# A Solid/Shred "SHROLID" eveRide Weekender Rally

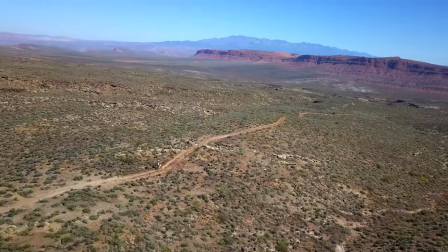[12:18]
Right now I'm following Corey.
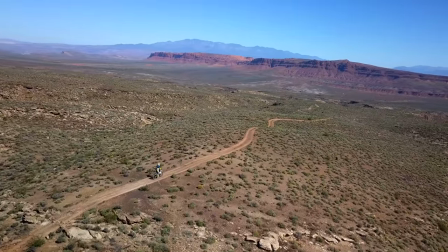[12:20]
Chad is really fast, and so Chad decided he was just gonna go like buck wild and like fly down the trail.
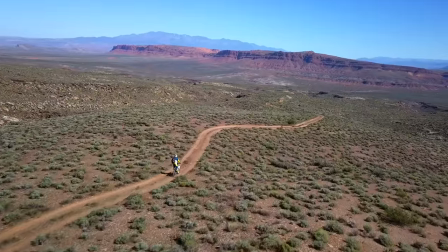[12:31]
The rule of thumb with the drone is try to stay together, and I'll try to get everybody in the shot.
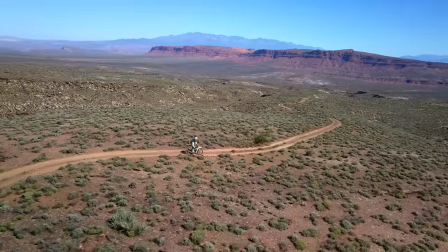[12:37]
If a group breaks up, I'll try to get the different kind of groups.
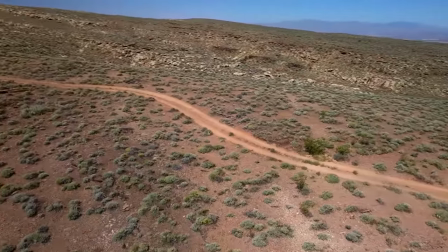[12:42]
And if somebody bolts off into the front, you know, usually I'm not gonna go chase after them.
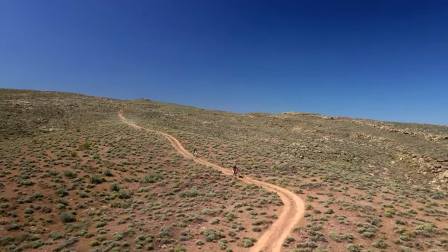[12:48]
I have to try to get footage for everybody, so I'll get just the footage of the majority, basically,
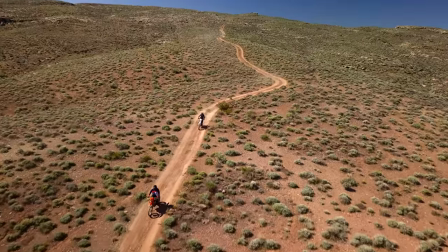[12:55]
and then try to get just a little bit of everybody. But anyway, it set up a nice opportunity for me to get some backwards facing shots.
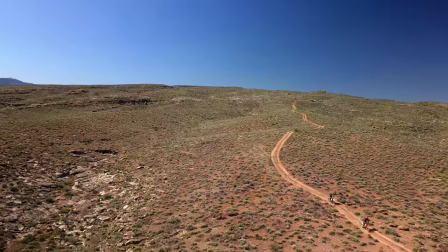[13:06]
Right there. Backwards facing is always risky because you're flying absolutely blind backwards.
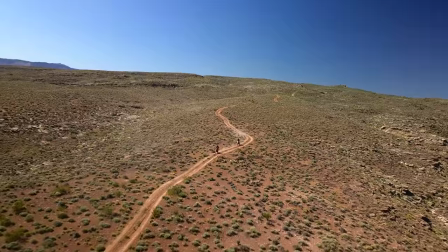[13:12]
But then again, you saw from the earlier footage, you can pretty well tell that, you know, unless I get real low, I'm not gonna hit anything.
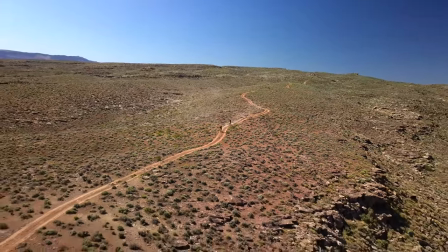[13:19]
It's pretty bald out there.
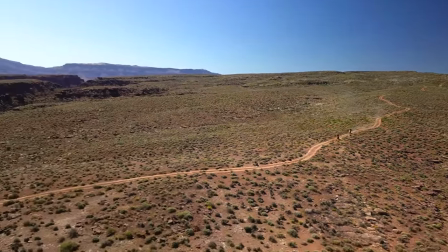[13:22]
So here I am really backing off a lot, trying to set up a good shot to go sideways with the drone.
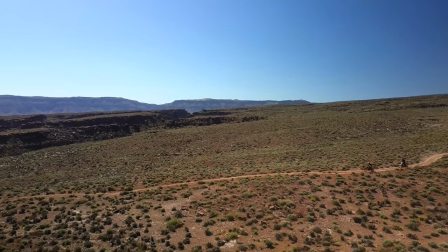[13:30]
I think those always look, well, they don't always look really good, but they look pretty cool if you can execute them.
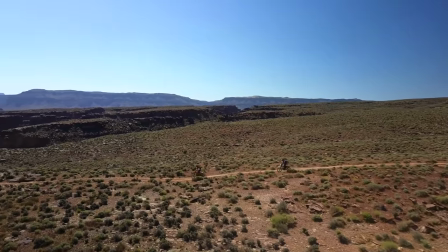[13:35]
And here we go. So I'm gonna start flying sideways. I know that there's really nothing to the left there.
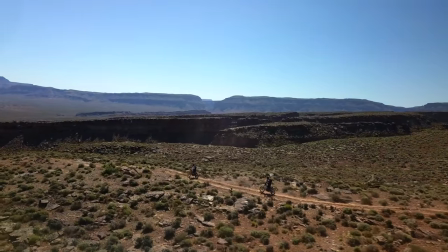[13:40]
I've got a yaw a little bit to keep them in there, but I love the way that those side facing shots look.
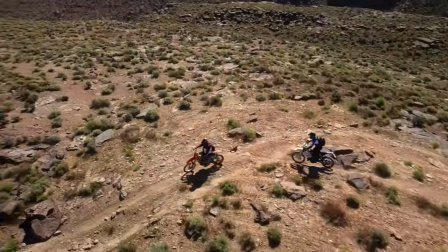[13:48]
Another tricky thing about flying the drone is I'm looking at just very small pixels on a screen,
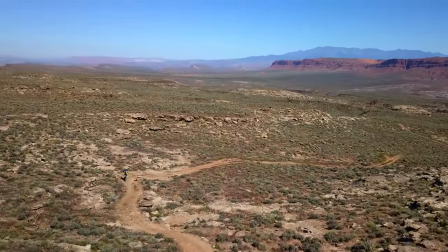[13:55]
you know, on my little phone. And my phone is kind of garbage.
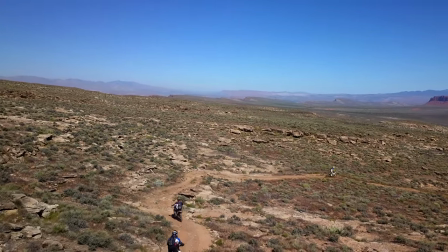[14:01]
It doesn't get very bright, and when I try to boost the brightness,
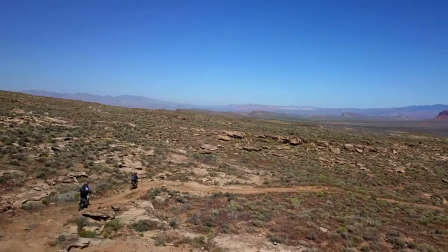[14:05]
it'll boost for like 1 minute, and then LG says, hey, I know what's best for you, and this is gonna cause eye strain. And it's like, I want my brightness boosted, you jerks.
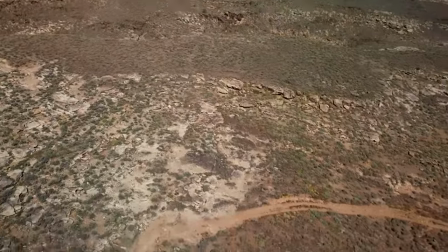[14:17]
Right here you can see me going straight up, and that's because the video grayed out on the drone, and so I lost reception.
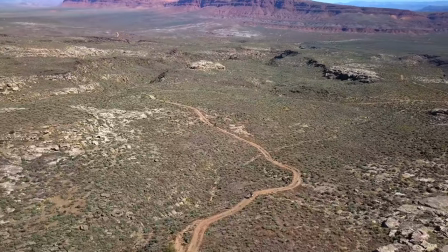[14:25]
I had to go straight up to get reception again,
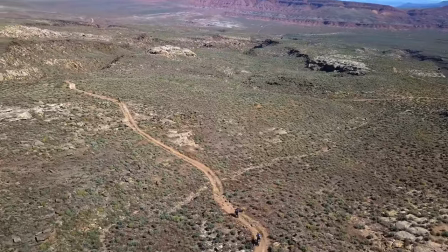[14:27]
and then I'm gonna try to dip down to their level once again and get some of that nice kind of lower to the ground footage. But every once in a while I'll have to do that.
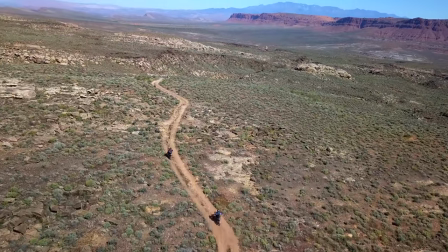[14:35]
I'll have to stop when the drone, you know, when the screen goes gray, I can't see where I'm flying, and I'll have to stop and go straight up.
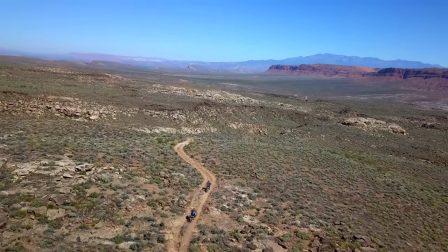[14:43]
So that's what happened there.
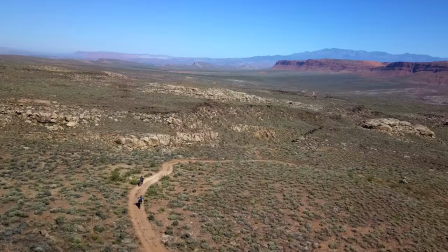[14:49]
You can see from the drone footage, you know, it's a lot of footage.
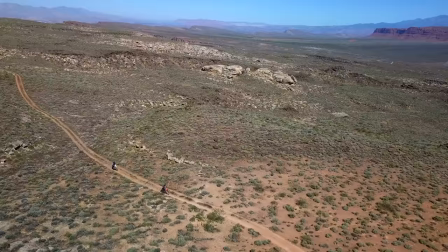[14:54]
And so you know, it's really cool when that's you in the footage and you're watching and it looks really good.
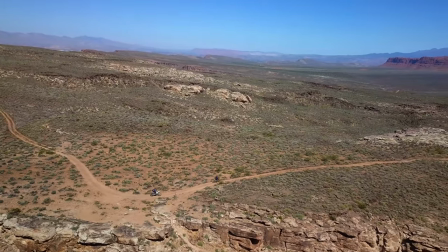[15:02]
You know, as for just like an entire video full of drone footage, I think that probably would get pretty boring.
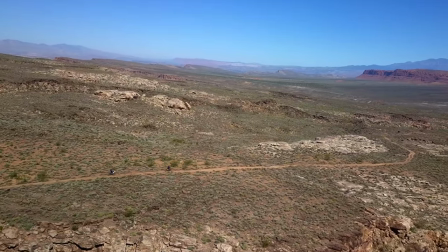[15:10]
So it's nice just to have kind of clip it up.
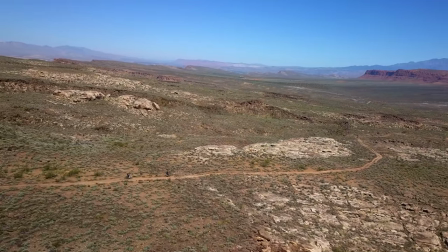[15:13]
Now right here I made a mistake, because just below the horizon of the drone I should have dropped down, because there's a really cool cliff there,
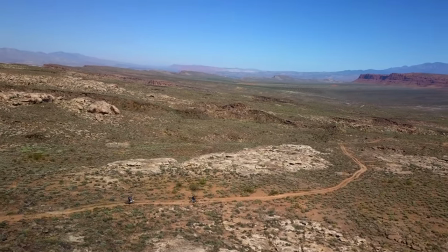[15:20]
and instead I opted to stay high and get in there and get that sky in the third.
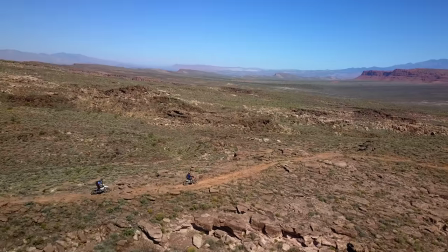[15:26]
I like to have the horizon in my drone shots. That's one of the reasons why I haven't gone with the new Skydio drone.
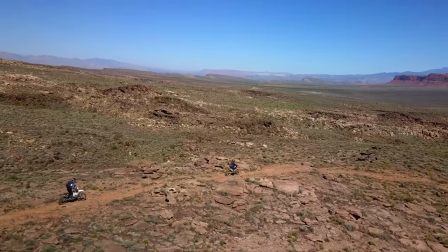[15:33]
I was really looking forward to that drone, and after watching some of
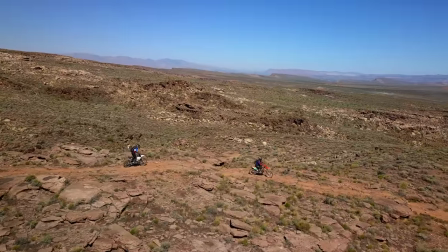[15:39]
every single Sunday's shots with the Skydio 2,
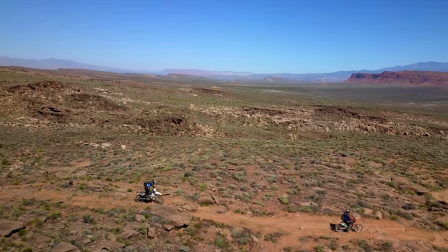[15:42]
I realized, you know, they have to, the drone has to stay fairly close to the subject,
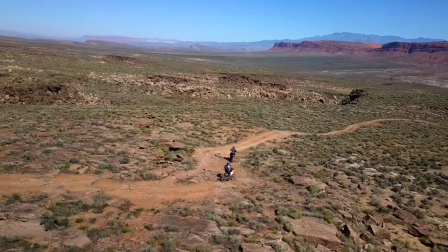[15:48]
and so it's pointing down, seems like almost always at a 45 degrees unless you really start moving, and then the drone has to catch up.
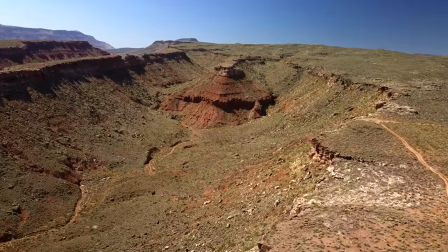[15:56]
And that's kind of the only way the Skydio gets the horizon in the shot, which that's not my jam.
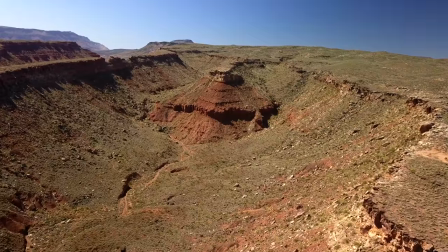[16:03]
I love having the horizon in the shot. I want it to be in that upper third. Having the sky in the shot just, it makes it look so much better in my opinion.
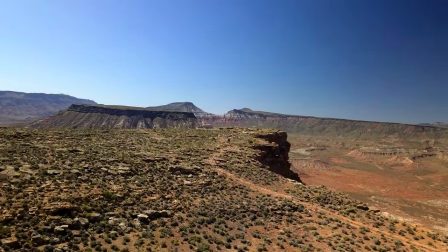[16:12]
Anyway, here I am just burning out battery. I'm bringing the drone back. Had a nice long flight there.